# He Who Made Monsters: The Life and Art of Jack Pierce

He also created the amazing hairstyle, which they put up in a cage, uh, as Elsa described it. And the only hint that this is a corpse is the stitching around her jaw...
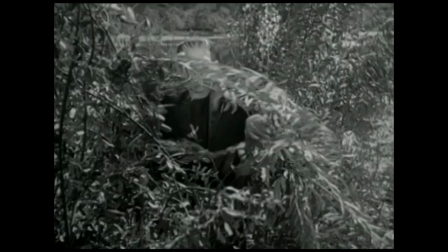which James Whale wisely features in the low-angle shots.
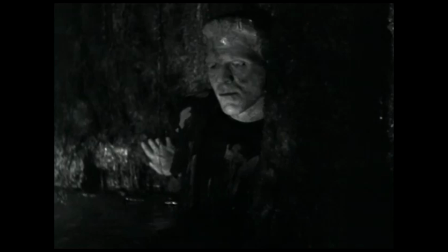A lot of people don't ever even realize that Frankenstein went through incarnations of makeup stages from movie to movie.
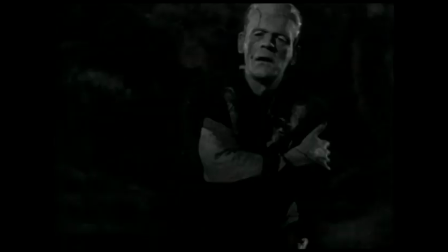The transition of the makeup from Frankenstein to Bride of Frankenstein, where the hair is singed back a little bit more, and you see a little bit more of his forehead,
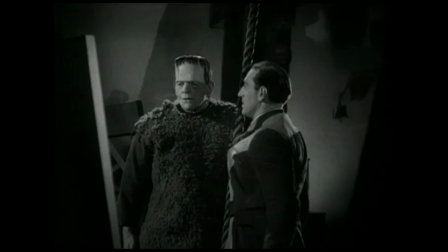and there's the burn on the cheek, and then in Son of Frankenstein, that, you know, he's got this big, massive chest.
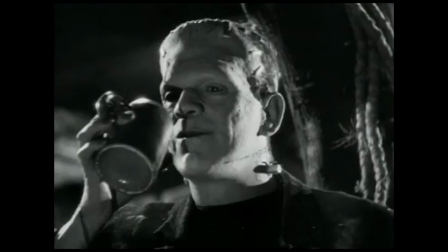You know, those are just great little touches.
Good.
Make-ups that work on one person won't necessarily work on another.
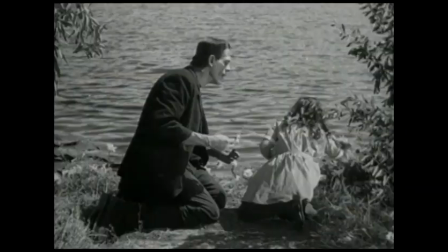I think Frankenstein's monster never looked as good as it did on Karloff in the first film, and again, because of how thin Karloff was at that point. You know, by the time it was in the sun of Frankenstein, Karloff could eat and put on some weight, and he was also older, so his face was fuller, and it just didn't look as good. You know, the worst was when they put it on Bela Lugosi. At that point, he actually had switched to a slip rubber headpiece. You know, it wasn't fabricated on a daily basis, and it didn't look as good, but again, his face was so wrong. When they bring Chaney in, it's defaulted back to the original Frankenstein monster look.
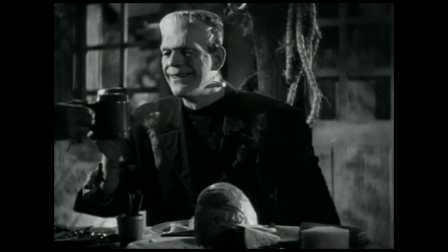So the way that there's a change between Frankenstein, Bride of Frankenstein and Son of Frankenstein, suggesting the character evolving, all that's just been wiped out.
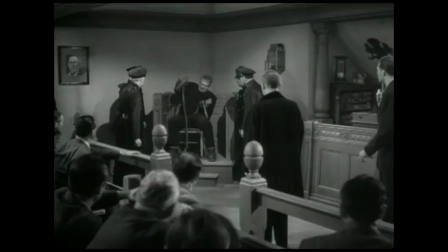And Chaney is required to look as much like Boris Karloff in the first film as possible. And that's the look that then carried on for Legosi and Glenn Strange and Eddie
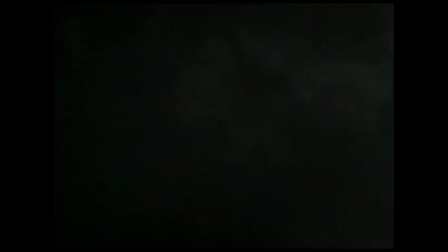Parker and Herman Munster and anyone else who's ever got into that get-up. Where Pierce hits it out in the park in Son of Frankenstein is with Igor. And Igor, for my money,
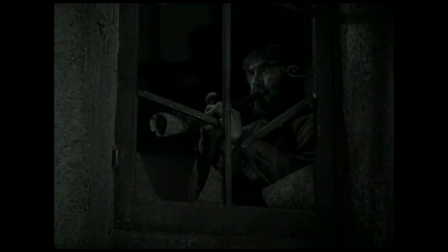is probably Legosi's second greatest screen character of all time. and it's fantastic and such a great marriage of actor and makeup artist. Igor has a broken neck,
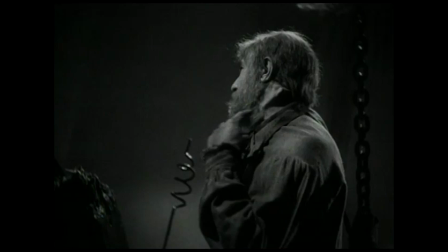so Pierce created a rubber appliance that had a broken sort of bone in the neck and that was strapped onto
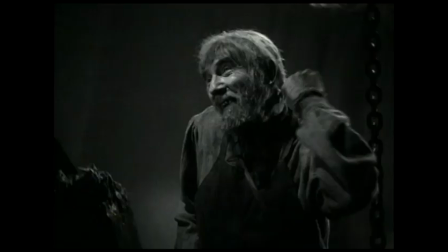Bela Lugosi's neck and apparently it was secured with some kind of band under
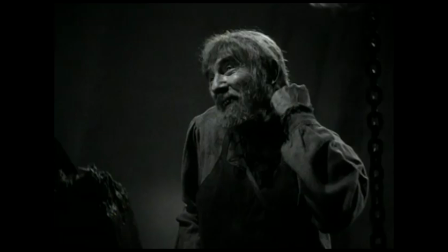his arm and then a beard was applied around that with Yak's hair,
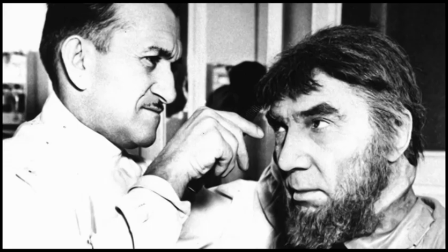Jack Pierce's favorite kind of hair. That's where Pierce is really showing his skills at doing great hair work on characters.
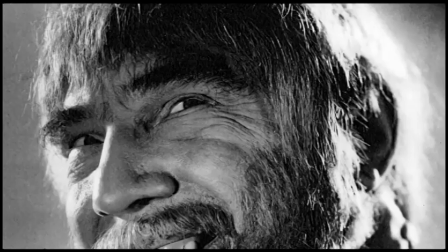And he laid that whole beard end himself, the wig, and then would trim it every day to give Lugosi that great sort of semi-hunchback kind of character.
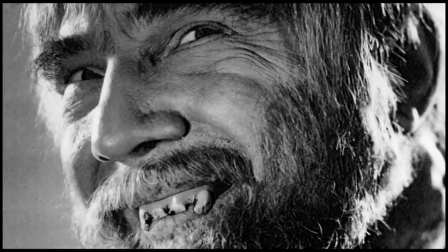And then he was given a set of really nasty teeth that include fangs. That's the one time that Bela Lugosi actually wore fangs in a movie. Not for Dracula, but for Igor.
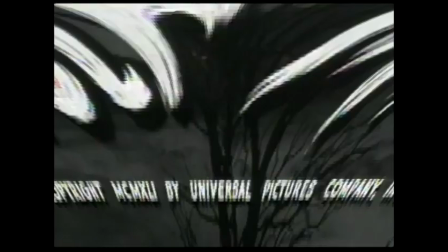So that was a really iconic makeup by Jack Pierce. I always was fond of the wolf man. I mean, I like that whole concept of an animal and a man combined into one kind of creature.
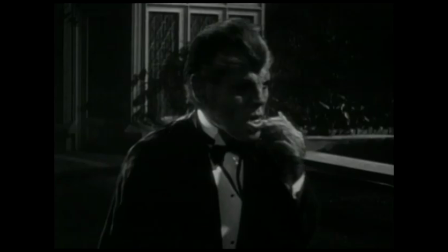Pierce had created basically the same makeup in 1935 for Henry Hull for the werewolf of London.
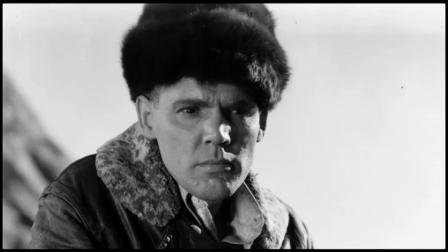But Henry Hull didn't want to wear it. It was too much makeup for him. It was uncomfortable, and he wanted more of his face to show.
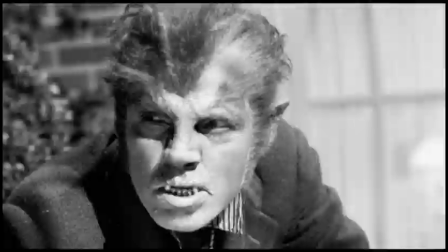The makeup he did on Henry Hull, one could easily look at it and go, well, it doesn't look like a werewolf to me.
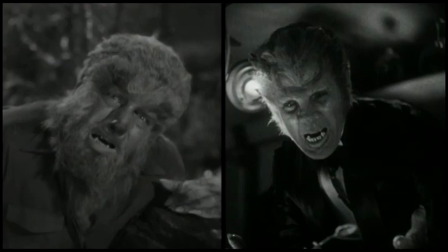But it was a lovely approach, very But it's lovely to compare it with what he did to Lon Chaney Jr. in The Wolfman. The Wolfman became Chaney's baby. He was very invested in this character, which is good, because the makeup was very arduous. Jack Pierce was a master with hair work. When you think all of that was pretty much hand-laid, it's incredible.
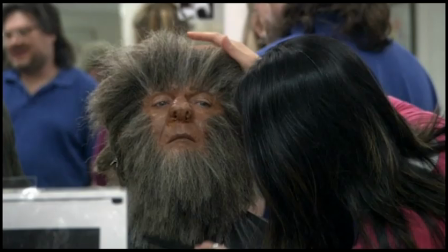Yak's hair was applied in layers and trimmed and then scorched scorched with a curling iron,
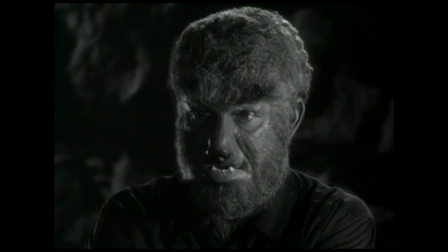and curled and blended. He never had upper teeth in.
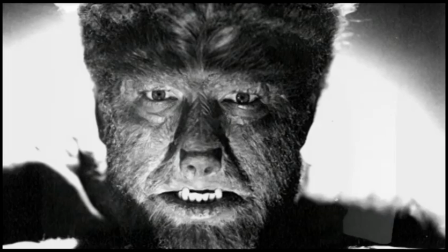The Wolfman only wore lower dentures, so it jutted out his lower teeth as if it's like a dog or a wolf.